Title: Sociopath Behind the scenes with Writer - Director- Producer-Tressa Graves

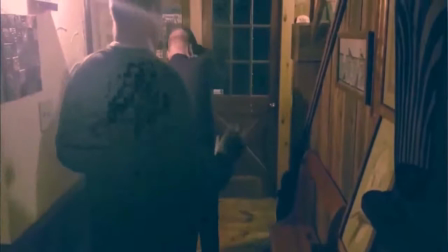That was videos that he had sent to me. It was like, foing, foing, foing,
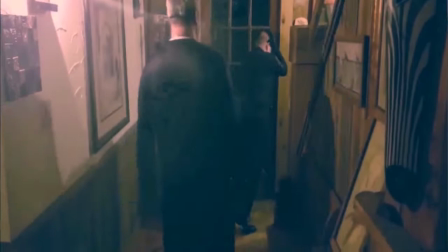whoopies. and so it was important for me to get that in there to show how crazy you
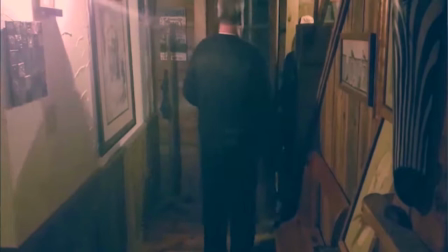know who who does that stuff you can't make up so this movie's got stuff in it you're like
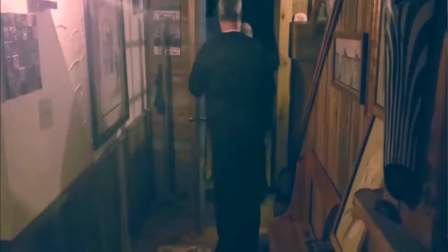who in the hell thinks to write something like that well i
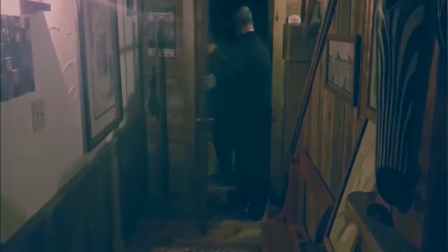lived it so it's it's crazy and i still got all those original videos that that the stalker uploaded
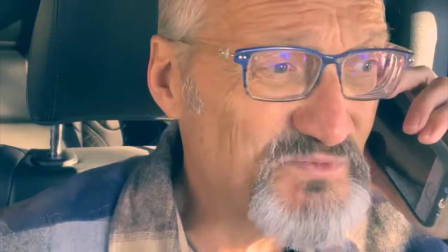so here's steeg again this was not in the original This was filmed a few days before this movie came out.
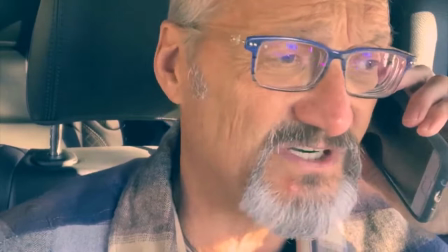I contacted Stig. I said, hey, will you do an ending scene for me? And you'll be the one to close out the movie.
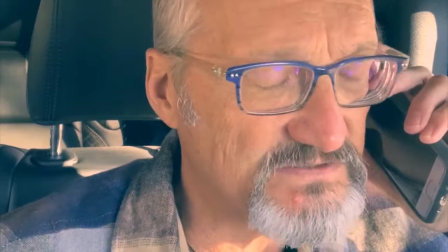So he ended up doing this. At the beginning, he told Michelle to call him once she got back to Woodnope Cabin. And she didn't. So I wanted to have that little bit of closure at the end that I hadn't had before.
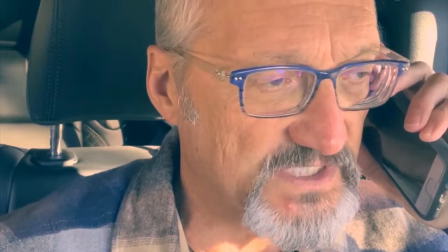So this was all new. So Stig's upset here.
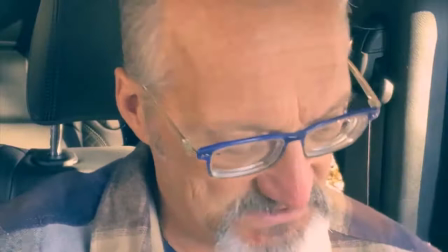Sully Reiner, and he was also the executive producer on this as well.
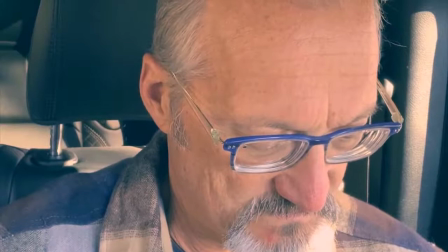And Sam Hamilton, who I'm married to, was the executive producer.
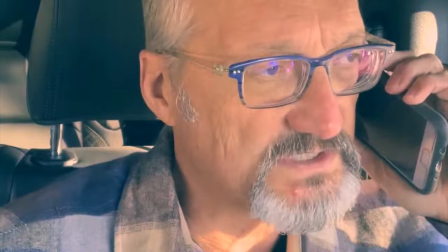Steven was the producer.
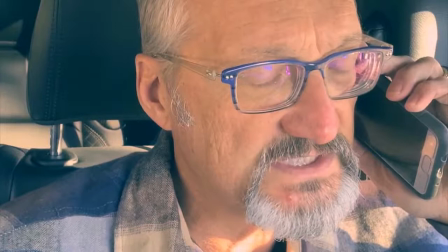And here he is, worried, trying to get a hold of his main star, Michelle Teague.
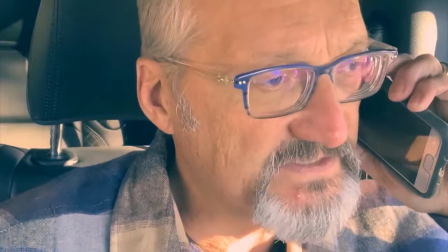To get her back out
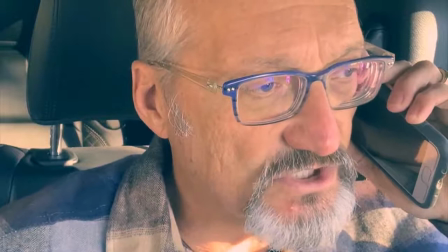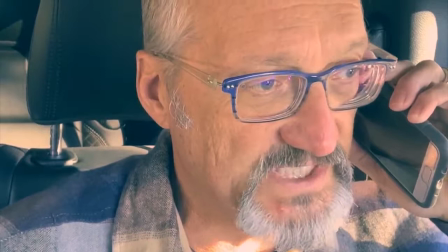Crazy Crazy, crazy Scenes
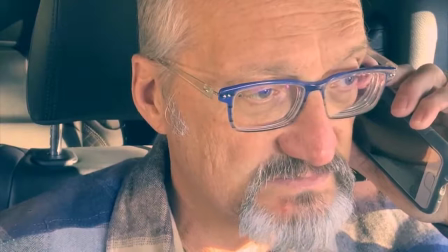Crazy story, crazy dialogue What's not crazy
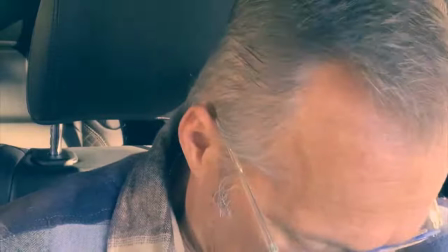About this movie
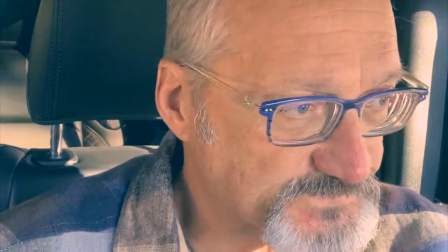And you guys can go to my website And read my bio over there look at some of the videos I've got up.
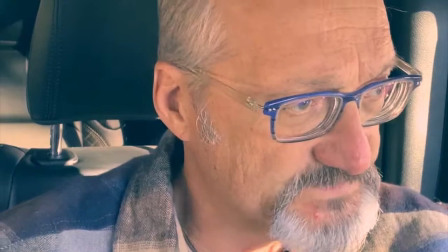If you find stuff on the internet, don't believe everything you see. I got a message the other day saying, oh, you're known on the internet as a crack whore.
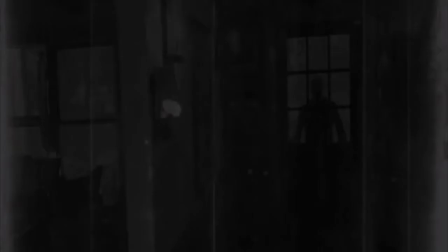And when, before that scene was over with, uh, Stieg, I had,
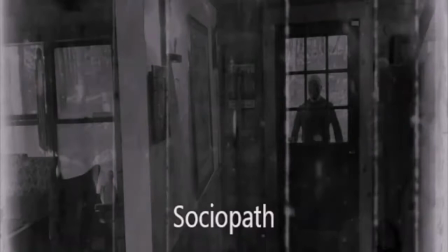uh, my female singer to come in and I
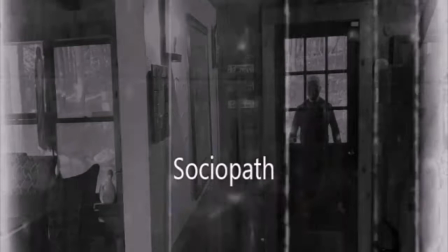started that music before the scene even cut because he was so worried about her,
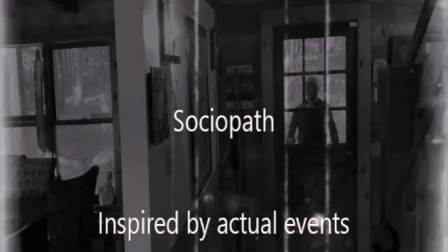and this is her singing, this is singing the song about what all she's been through, and I just thought it,
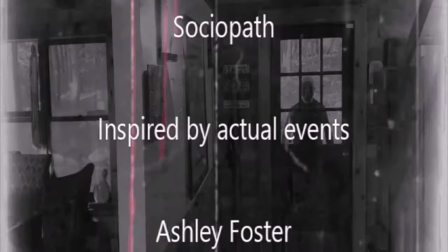I just thought it very, very creepy, so the lady who sung the song did not want credits in this,
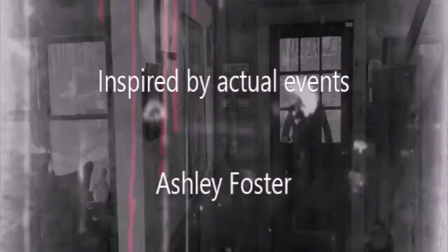because she was scared that they would come after her and her family,
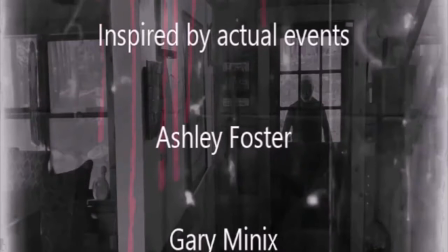so she did not want credit for anything, she just wanted to be a part of it,
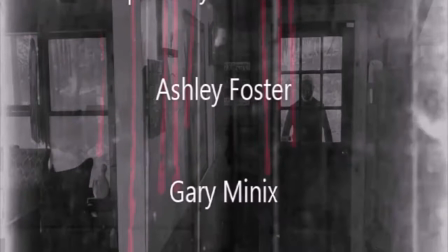to be a part of this so her name is nowhere in this film
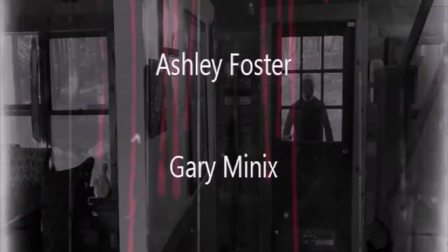I sent her an email telling her thank you my gang
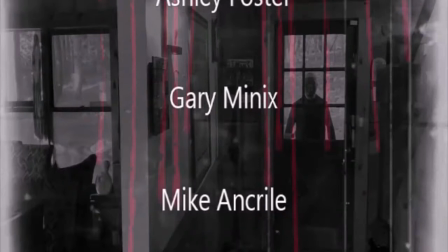girl actually found her and we wanted Ashley to sing the part but with
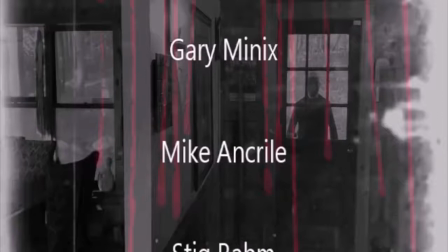all the problems Ashley was having with her stalking she's had Medical as well.
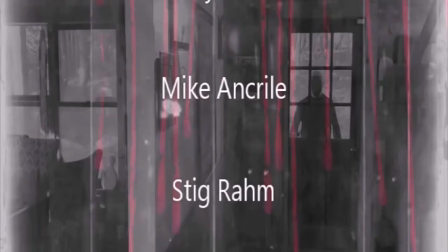Um, it was hard to get her pen down to do that.
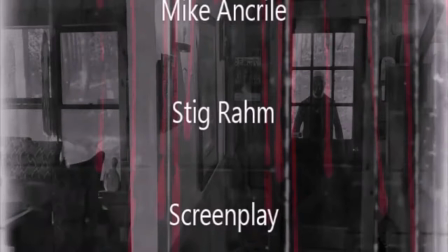So, Mike, uh, ended up finding this other lady who worked out perfect.